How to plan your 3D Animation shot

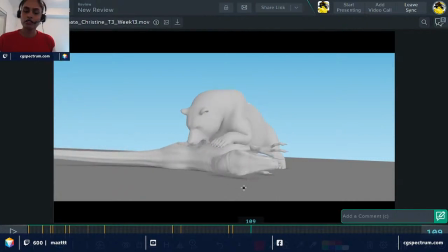58:31 Like if you see the T-Rex head kind of struggling to stay alive, which means you can use this arm to like suppress the hand. I mean, you're doing basically a very brutal shot for the creature. Might as well go all in, right?
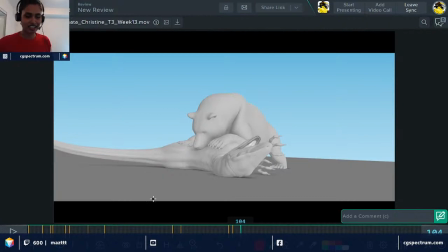58:50 It's kind of hard to animate anything that has too much of violence, but I think if you're gonna go all in, then use this arm to like kind of push his head, and then you can have that as a weight or something,
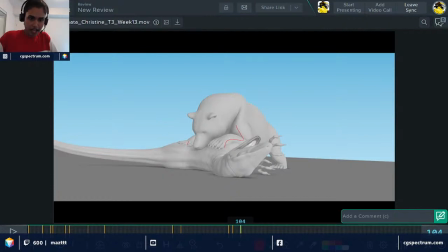59:09 or you can have this arm push his back so that he doesn't move, and then kind of twist his neck. It just this whole thing seems very very aggressive, but um this overall,
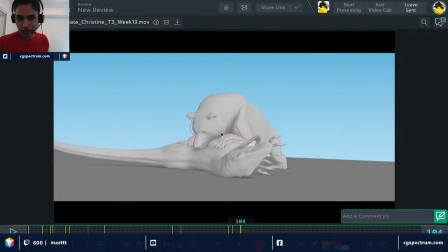59:27 if you see the bear, it looks very cute and he doesn't look very high status. So you want to maybe tilt the head to a point where you're pounce like attacking him from the side and biting a piece off the
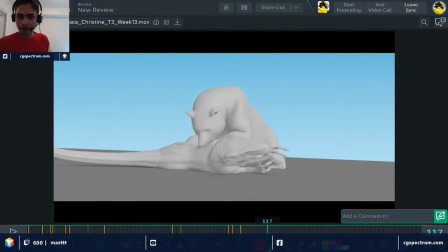59:43 T-Rex, because I just feel like he just like tickling him at this point. So again, the idea isn't clear, and Bear's face looks very smiley, which just seems like he just tickled the T-Rex.
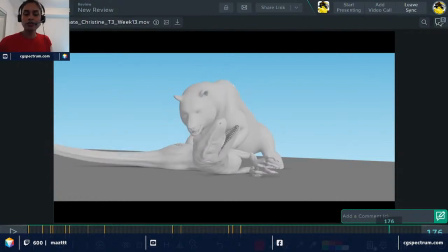60:00 So we want to be way more clear in this idea.
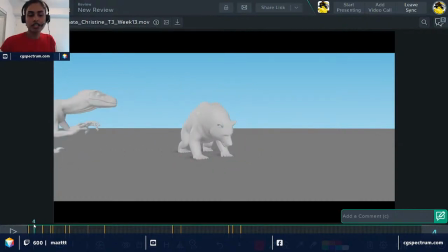60:06 But overall, like I really like the way you try to incorporate two different creatures, and animating two different creatures is, trust me, it's way hard. So what you have done so far is amazing, but we want to sell the idea.
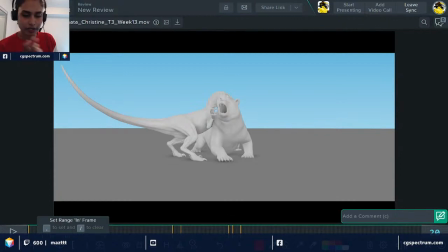60:24 So Christine, if you happen to check on this stream later on, I know that Christine's timing, she's on the other end. I don't know which part of the world, but it's pretty much midnight for her.
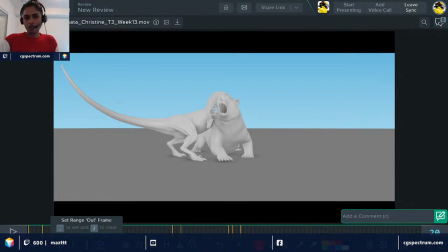60:42 So anyways, if you're gonna rewatch this, look at the planning, half of the stream that I talk about the planning, and think if the idea that you're trying to convince is clear or not. And then just put in these notes that I just mentioned right now. Just think about it.
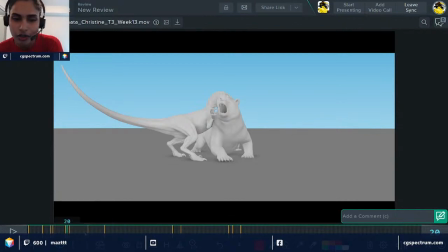61:03 And if it is easy enough, I know that you said you're in the polish stage, but if you can make those changes, I think it will look amazing. Right now, your shot is like good, but we want to make it amazing, right?
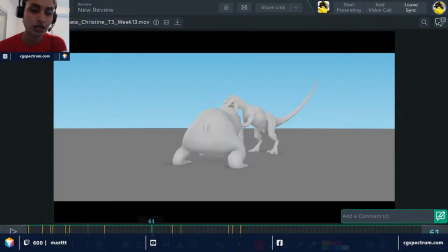61:19 So, so we'll see how we can.
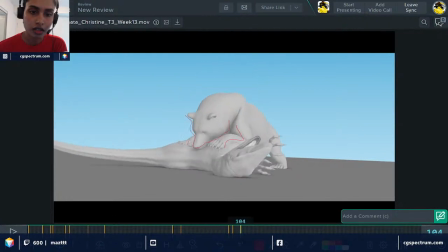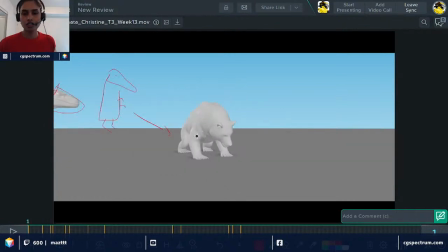61:34 And then again, your last, so the beginning shot, you need to showcase what the bear is doing, establish shot,
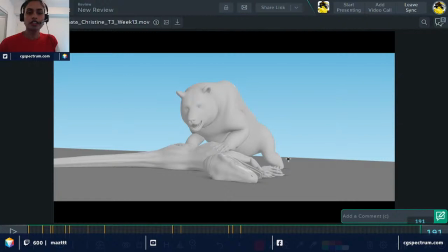61:42 and the ending shot should be very powerful that you need to end it like he got back his status.
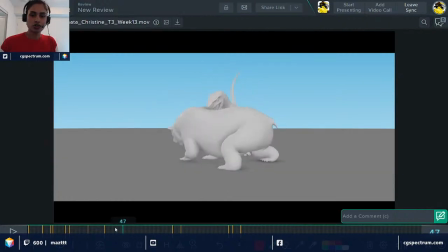61:51 And then you might want to choose something in between as your thumbnail shot,
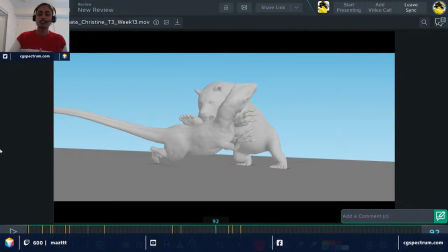61:56 which means like you're pretty much telling the audience that this is going to be an epic shot that two creatures fighting with each other. Yeah, once we have that, then more detail like where the silhouette of the thing,
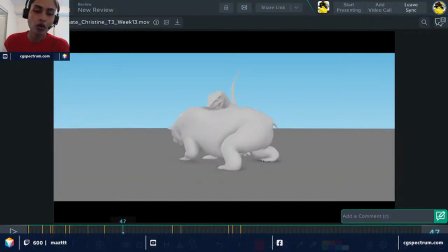62:15 how the characters have to be posed, and all that will be more clear. And yeah, just let me know if you have more questions. She's part of CG Spectrum, so it's way more easy for me to get back to Christine regarding this.
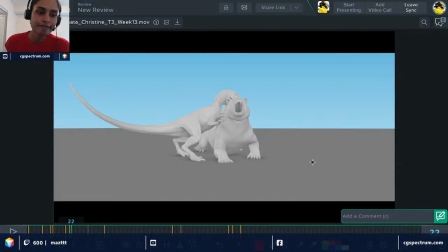62:35 So I hope that was helpful.